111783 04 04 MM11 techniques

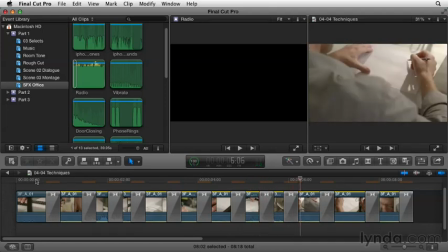I might actually make the dissolves even shorter, but I want you to notice it actually feels like time is taking longer. So if I wanted to create a montage that made the audience feel that it took a lot longer to get from the previous scene to the following scene,
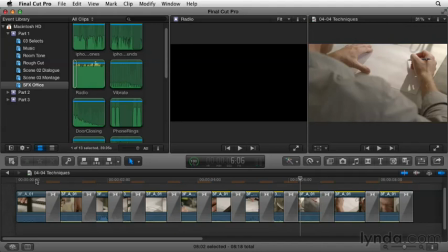I may build a montage with dissolves. Now, what if we didn't use a dissolve but use, say, a special effect as our transition?
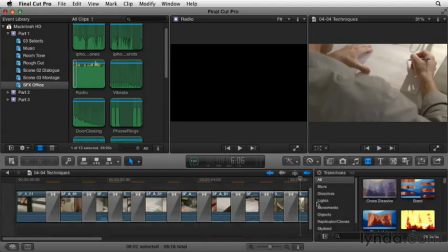We'll step into the transition viewer, and underneath lights, I have a couple of cool options. I think the lens flare, since we use that sometimes to transition in and out of the memory, could be kind of cool. Now, I'm really a big fan of lens flares, so I'm going to go ahead and put this in,
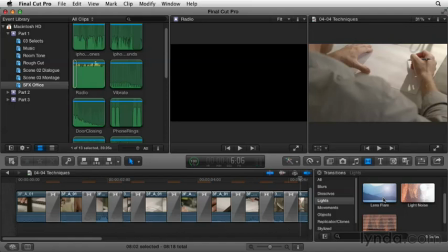and I have a gut feeling that 1/3 of a second may be too jarring, because I really want to see a bunch of flashes, but let's go ahead and test it first, and we can always shorten them later. So
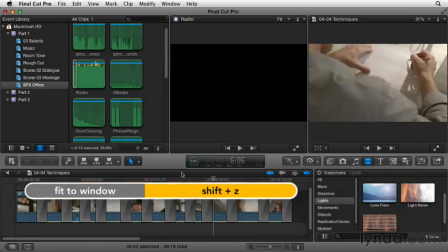I'm going to go ahead, select my timeline, and hit Shift-Z so you can see everything, and make sure everything is selected.
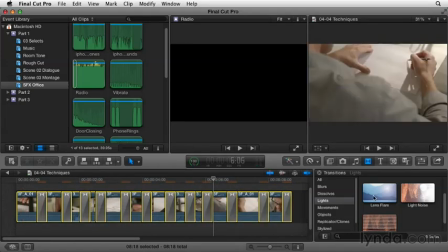And then I want to put on my lens flare. Now, this is kind of a cool trick. If I right-click on the lens flare, I can make that my default transition.
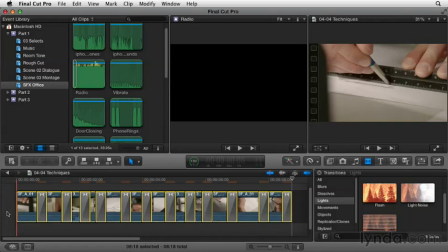So now it's very easy to simply select the clips I want that transition on and hit Command-T.
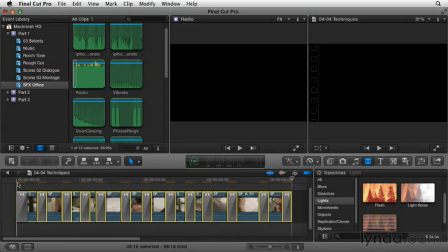And instead of having dissolves, I should have lens flares as my transitions.
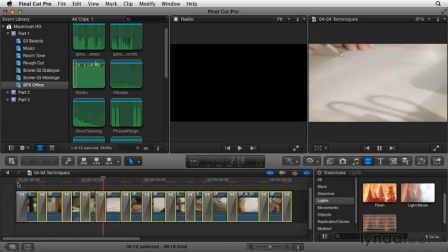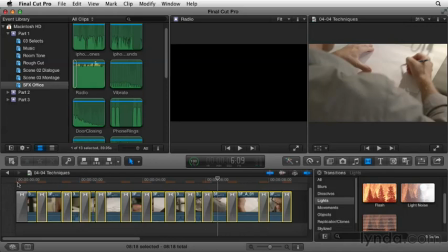I really do like this effect, but I probably would make the transition a little bit shorter because it's drawing just too much attention to itself. But that's not a bad idea to try different transitions sometimes in a montage. Just don't go overboard and make them subtle.
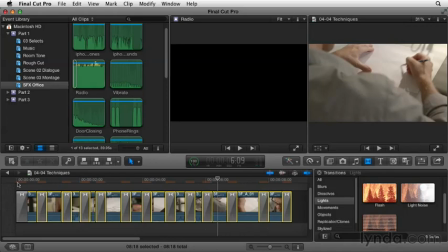So as you see, there is a lot of things you can do in a montage with transitions, with music, and with the timing of cuts that affects the way your audience feels about a scene.